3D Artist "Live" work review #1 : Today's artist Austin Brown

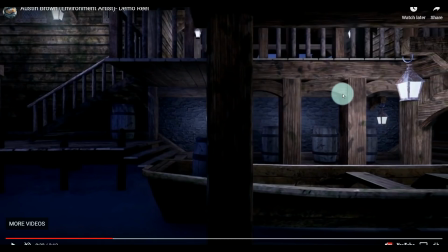(8:11)
I do see the texture problem in the arches again. And looking at the barrels in the back here, the spacing seems to be a little bit too perfect from each other.
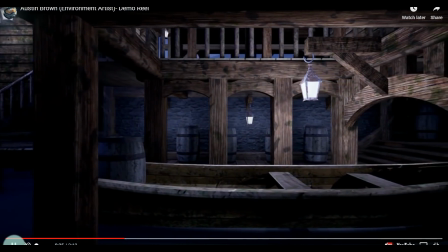(8:22)
And usually that is a giveaway as well, that it's positioned like that, okay?
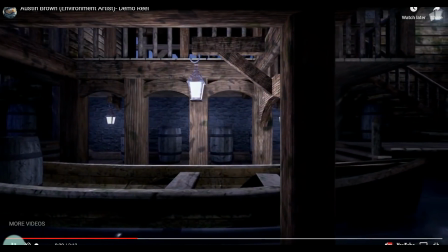(8:27)
You want to create some variation. Now for the light here, based on the fact that it's covered on top, right? You wouldn't have as much light going straight up where the hook is because the light would be covered.
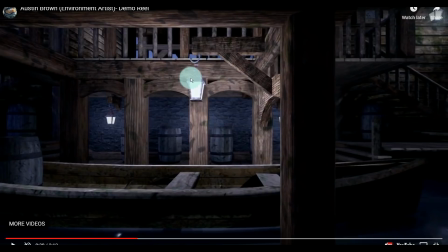(8:43)
And it looks like that light is coming through the texture or through the mesh, or it's so bright, or the light is positioned outside of the fixture, okay? Let's see what else we got.
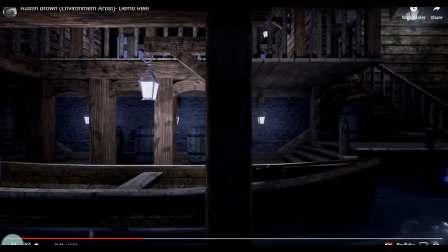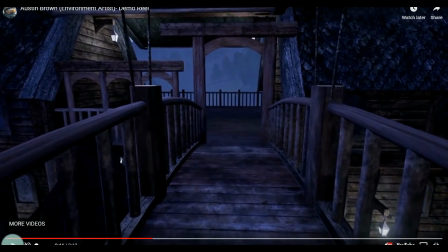(8:59)
I like the layout very much. I think it's very original with the different rooms and the different views going from one to the other, so very good.
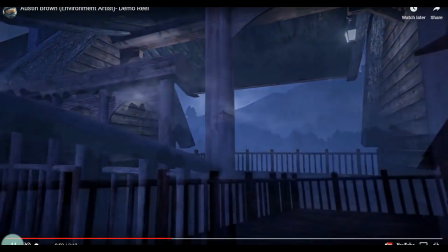(9:09)
Again, some arches, same issue. A very, very nice shot.
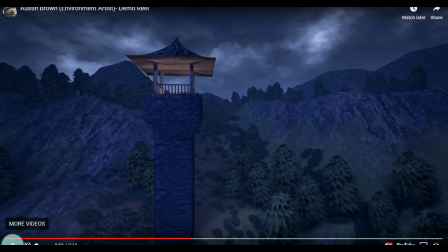(9:16)
From a storytelling point of view, the panning of the camera, the close shot and wide shot setup is very nice. Looking at the tower here,
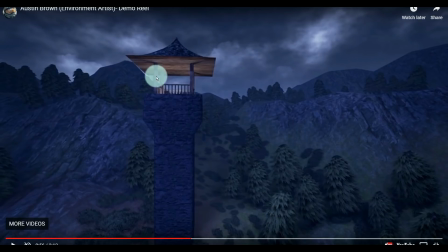(9:28)
one issue that I have with that is the fact that looking at the bottom of the cap on the tower here, that's completely boarded up or solid. That typically wouldn't make sense. You would either see a beam structure, like an internal beam structure, because this would make things unnecessarily heavy.
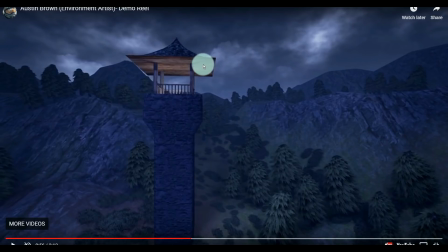(9:47)
It doesn't really have a lot of function, and it would cost a lot more to build it that way. So you would have the vertical beams going straight up into the roof with some kind of beam structure going on, right? And then depending on, I assume this is a watchtower, depending on how people would come up to the tower,
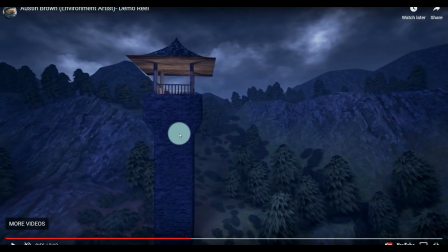(10:04)
you would either have steps on the outside or a door on the outside so they could go in, okay?
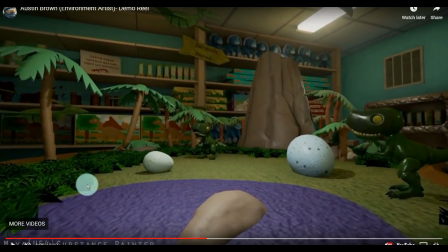(10:13)
Okay, very, very different scene here. And I've watched the demo reel, I would say 5 or 6 times so far before I started the video. This seems to be kind of a gift shop for a, I would say,
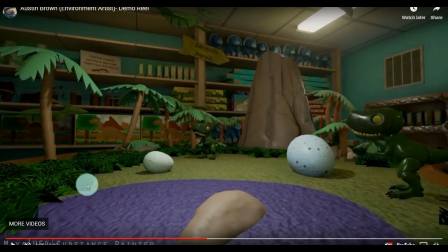(10:27)
a Jurassic Park kind of theme park thing, or maybe a zoo with the theme of dinosaurs, obviously. Some very nice textures going on here. Looking at this inflatable guy here, looks very nice. Nice eye for detail, like for example the ceiling here.
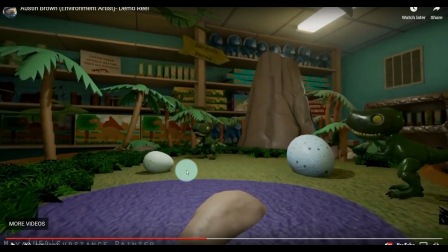(10:47)
Guessing the overall height of the room though, it feels very low. It's almost it almost feels miniature, so I'm not quite sure how the scaling works,
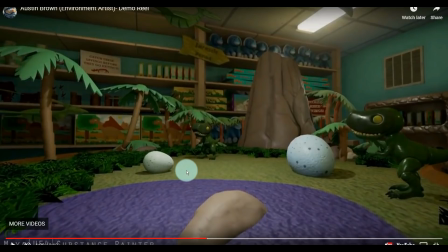(11:01)
but maybe that's just deceitful. Okay, then looking at the shelves and looking at the boxes, the fact that they are not perfectly aligned, and you got one sticking out here and one sticking out there, that is perfect eye for detail.
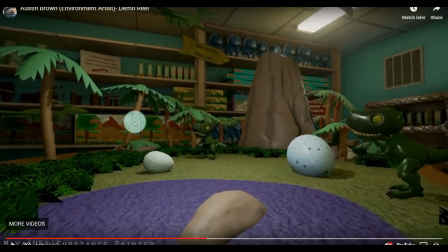(11:14)
Very, very good. It makes it look more realistic. Okay. Let's see, the eggs on the floor cast a shadow, right? And based on the position of this light, if that were the main light source, you would have a shadow here, which makes sense. This shadow would probably be over here, unless you have another light up here, and I think that's the case.
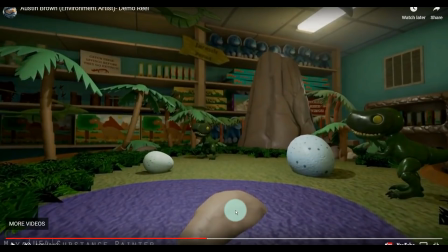(11:33)
That explains the 2 eggs with the shadow there. Does not explain though why this stone doesn't have any shadow at all. And I find the texture, this purple and green, it looks a bit stretched, to be honest. Okay, let's see, we'll just play that through.
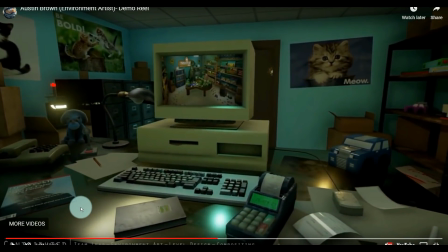(11:55)
Now again, a very nice scene, and this has a very, very strong storytelling element. Because we just saw the gift shop, now we see the same gift shop on a computer screen from an office. So obviously this is the office of the office manager or the general manager or whoever's in charge,
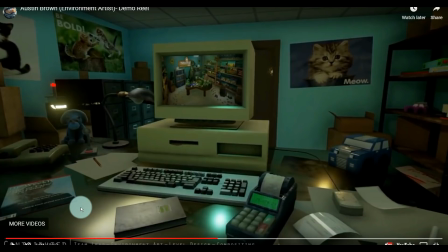(12:14)
keeping an eye out on the store while doing some paperwork. Okay, a lot of details going on here.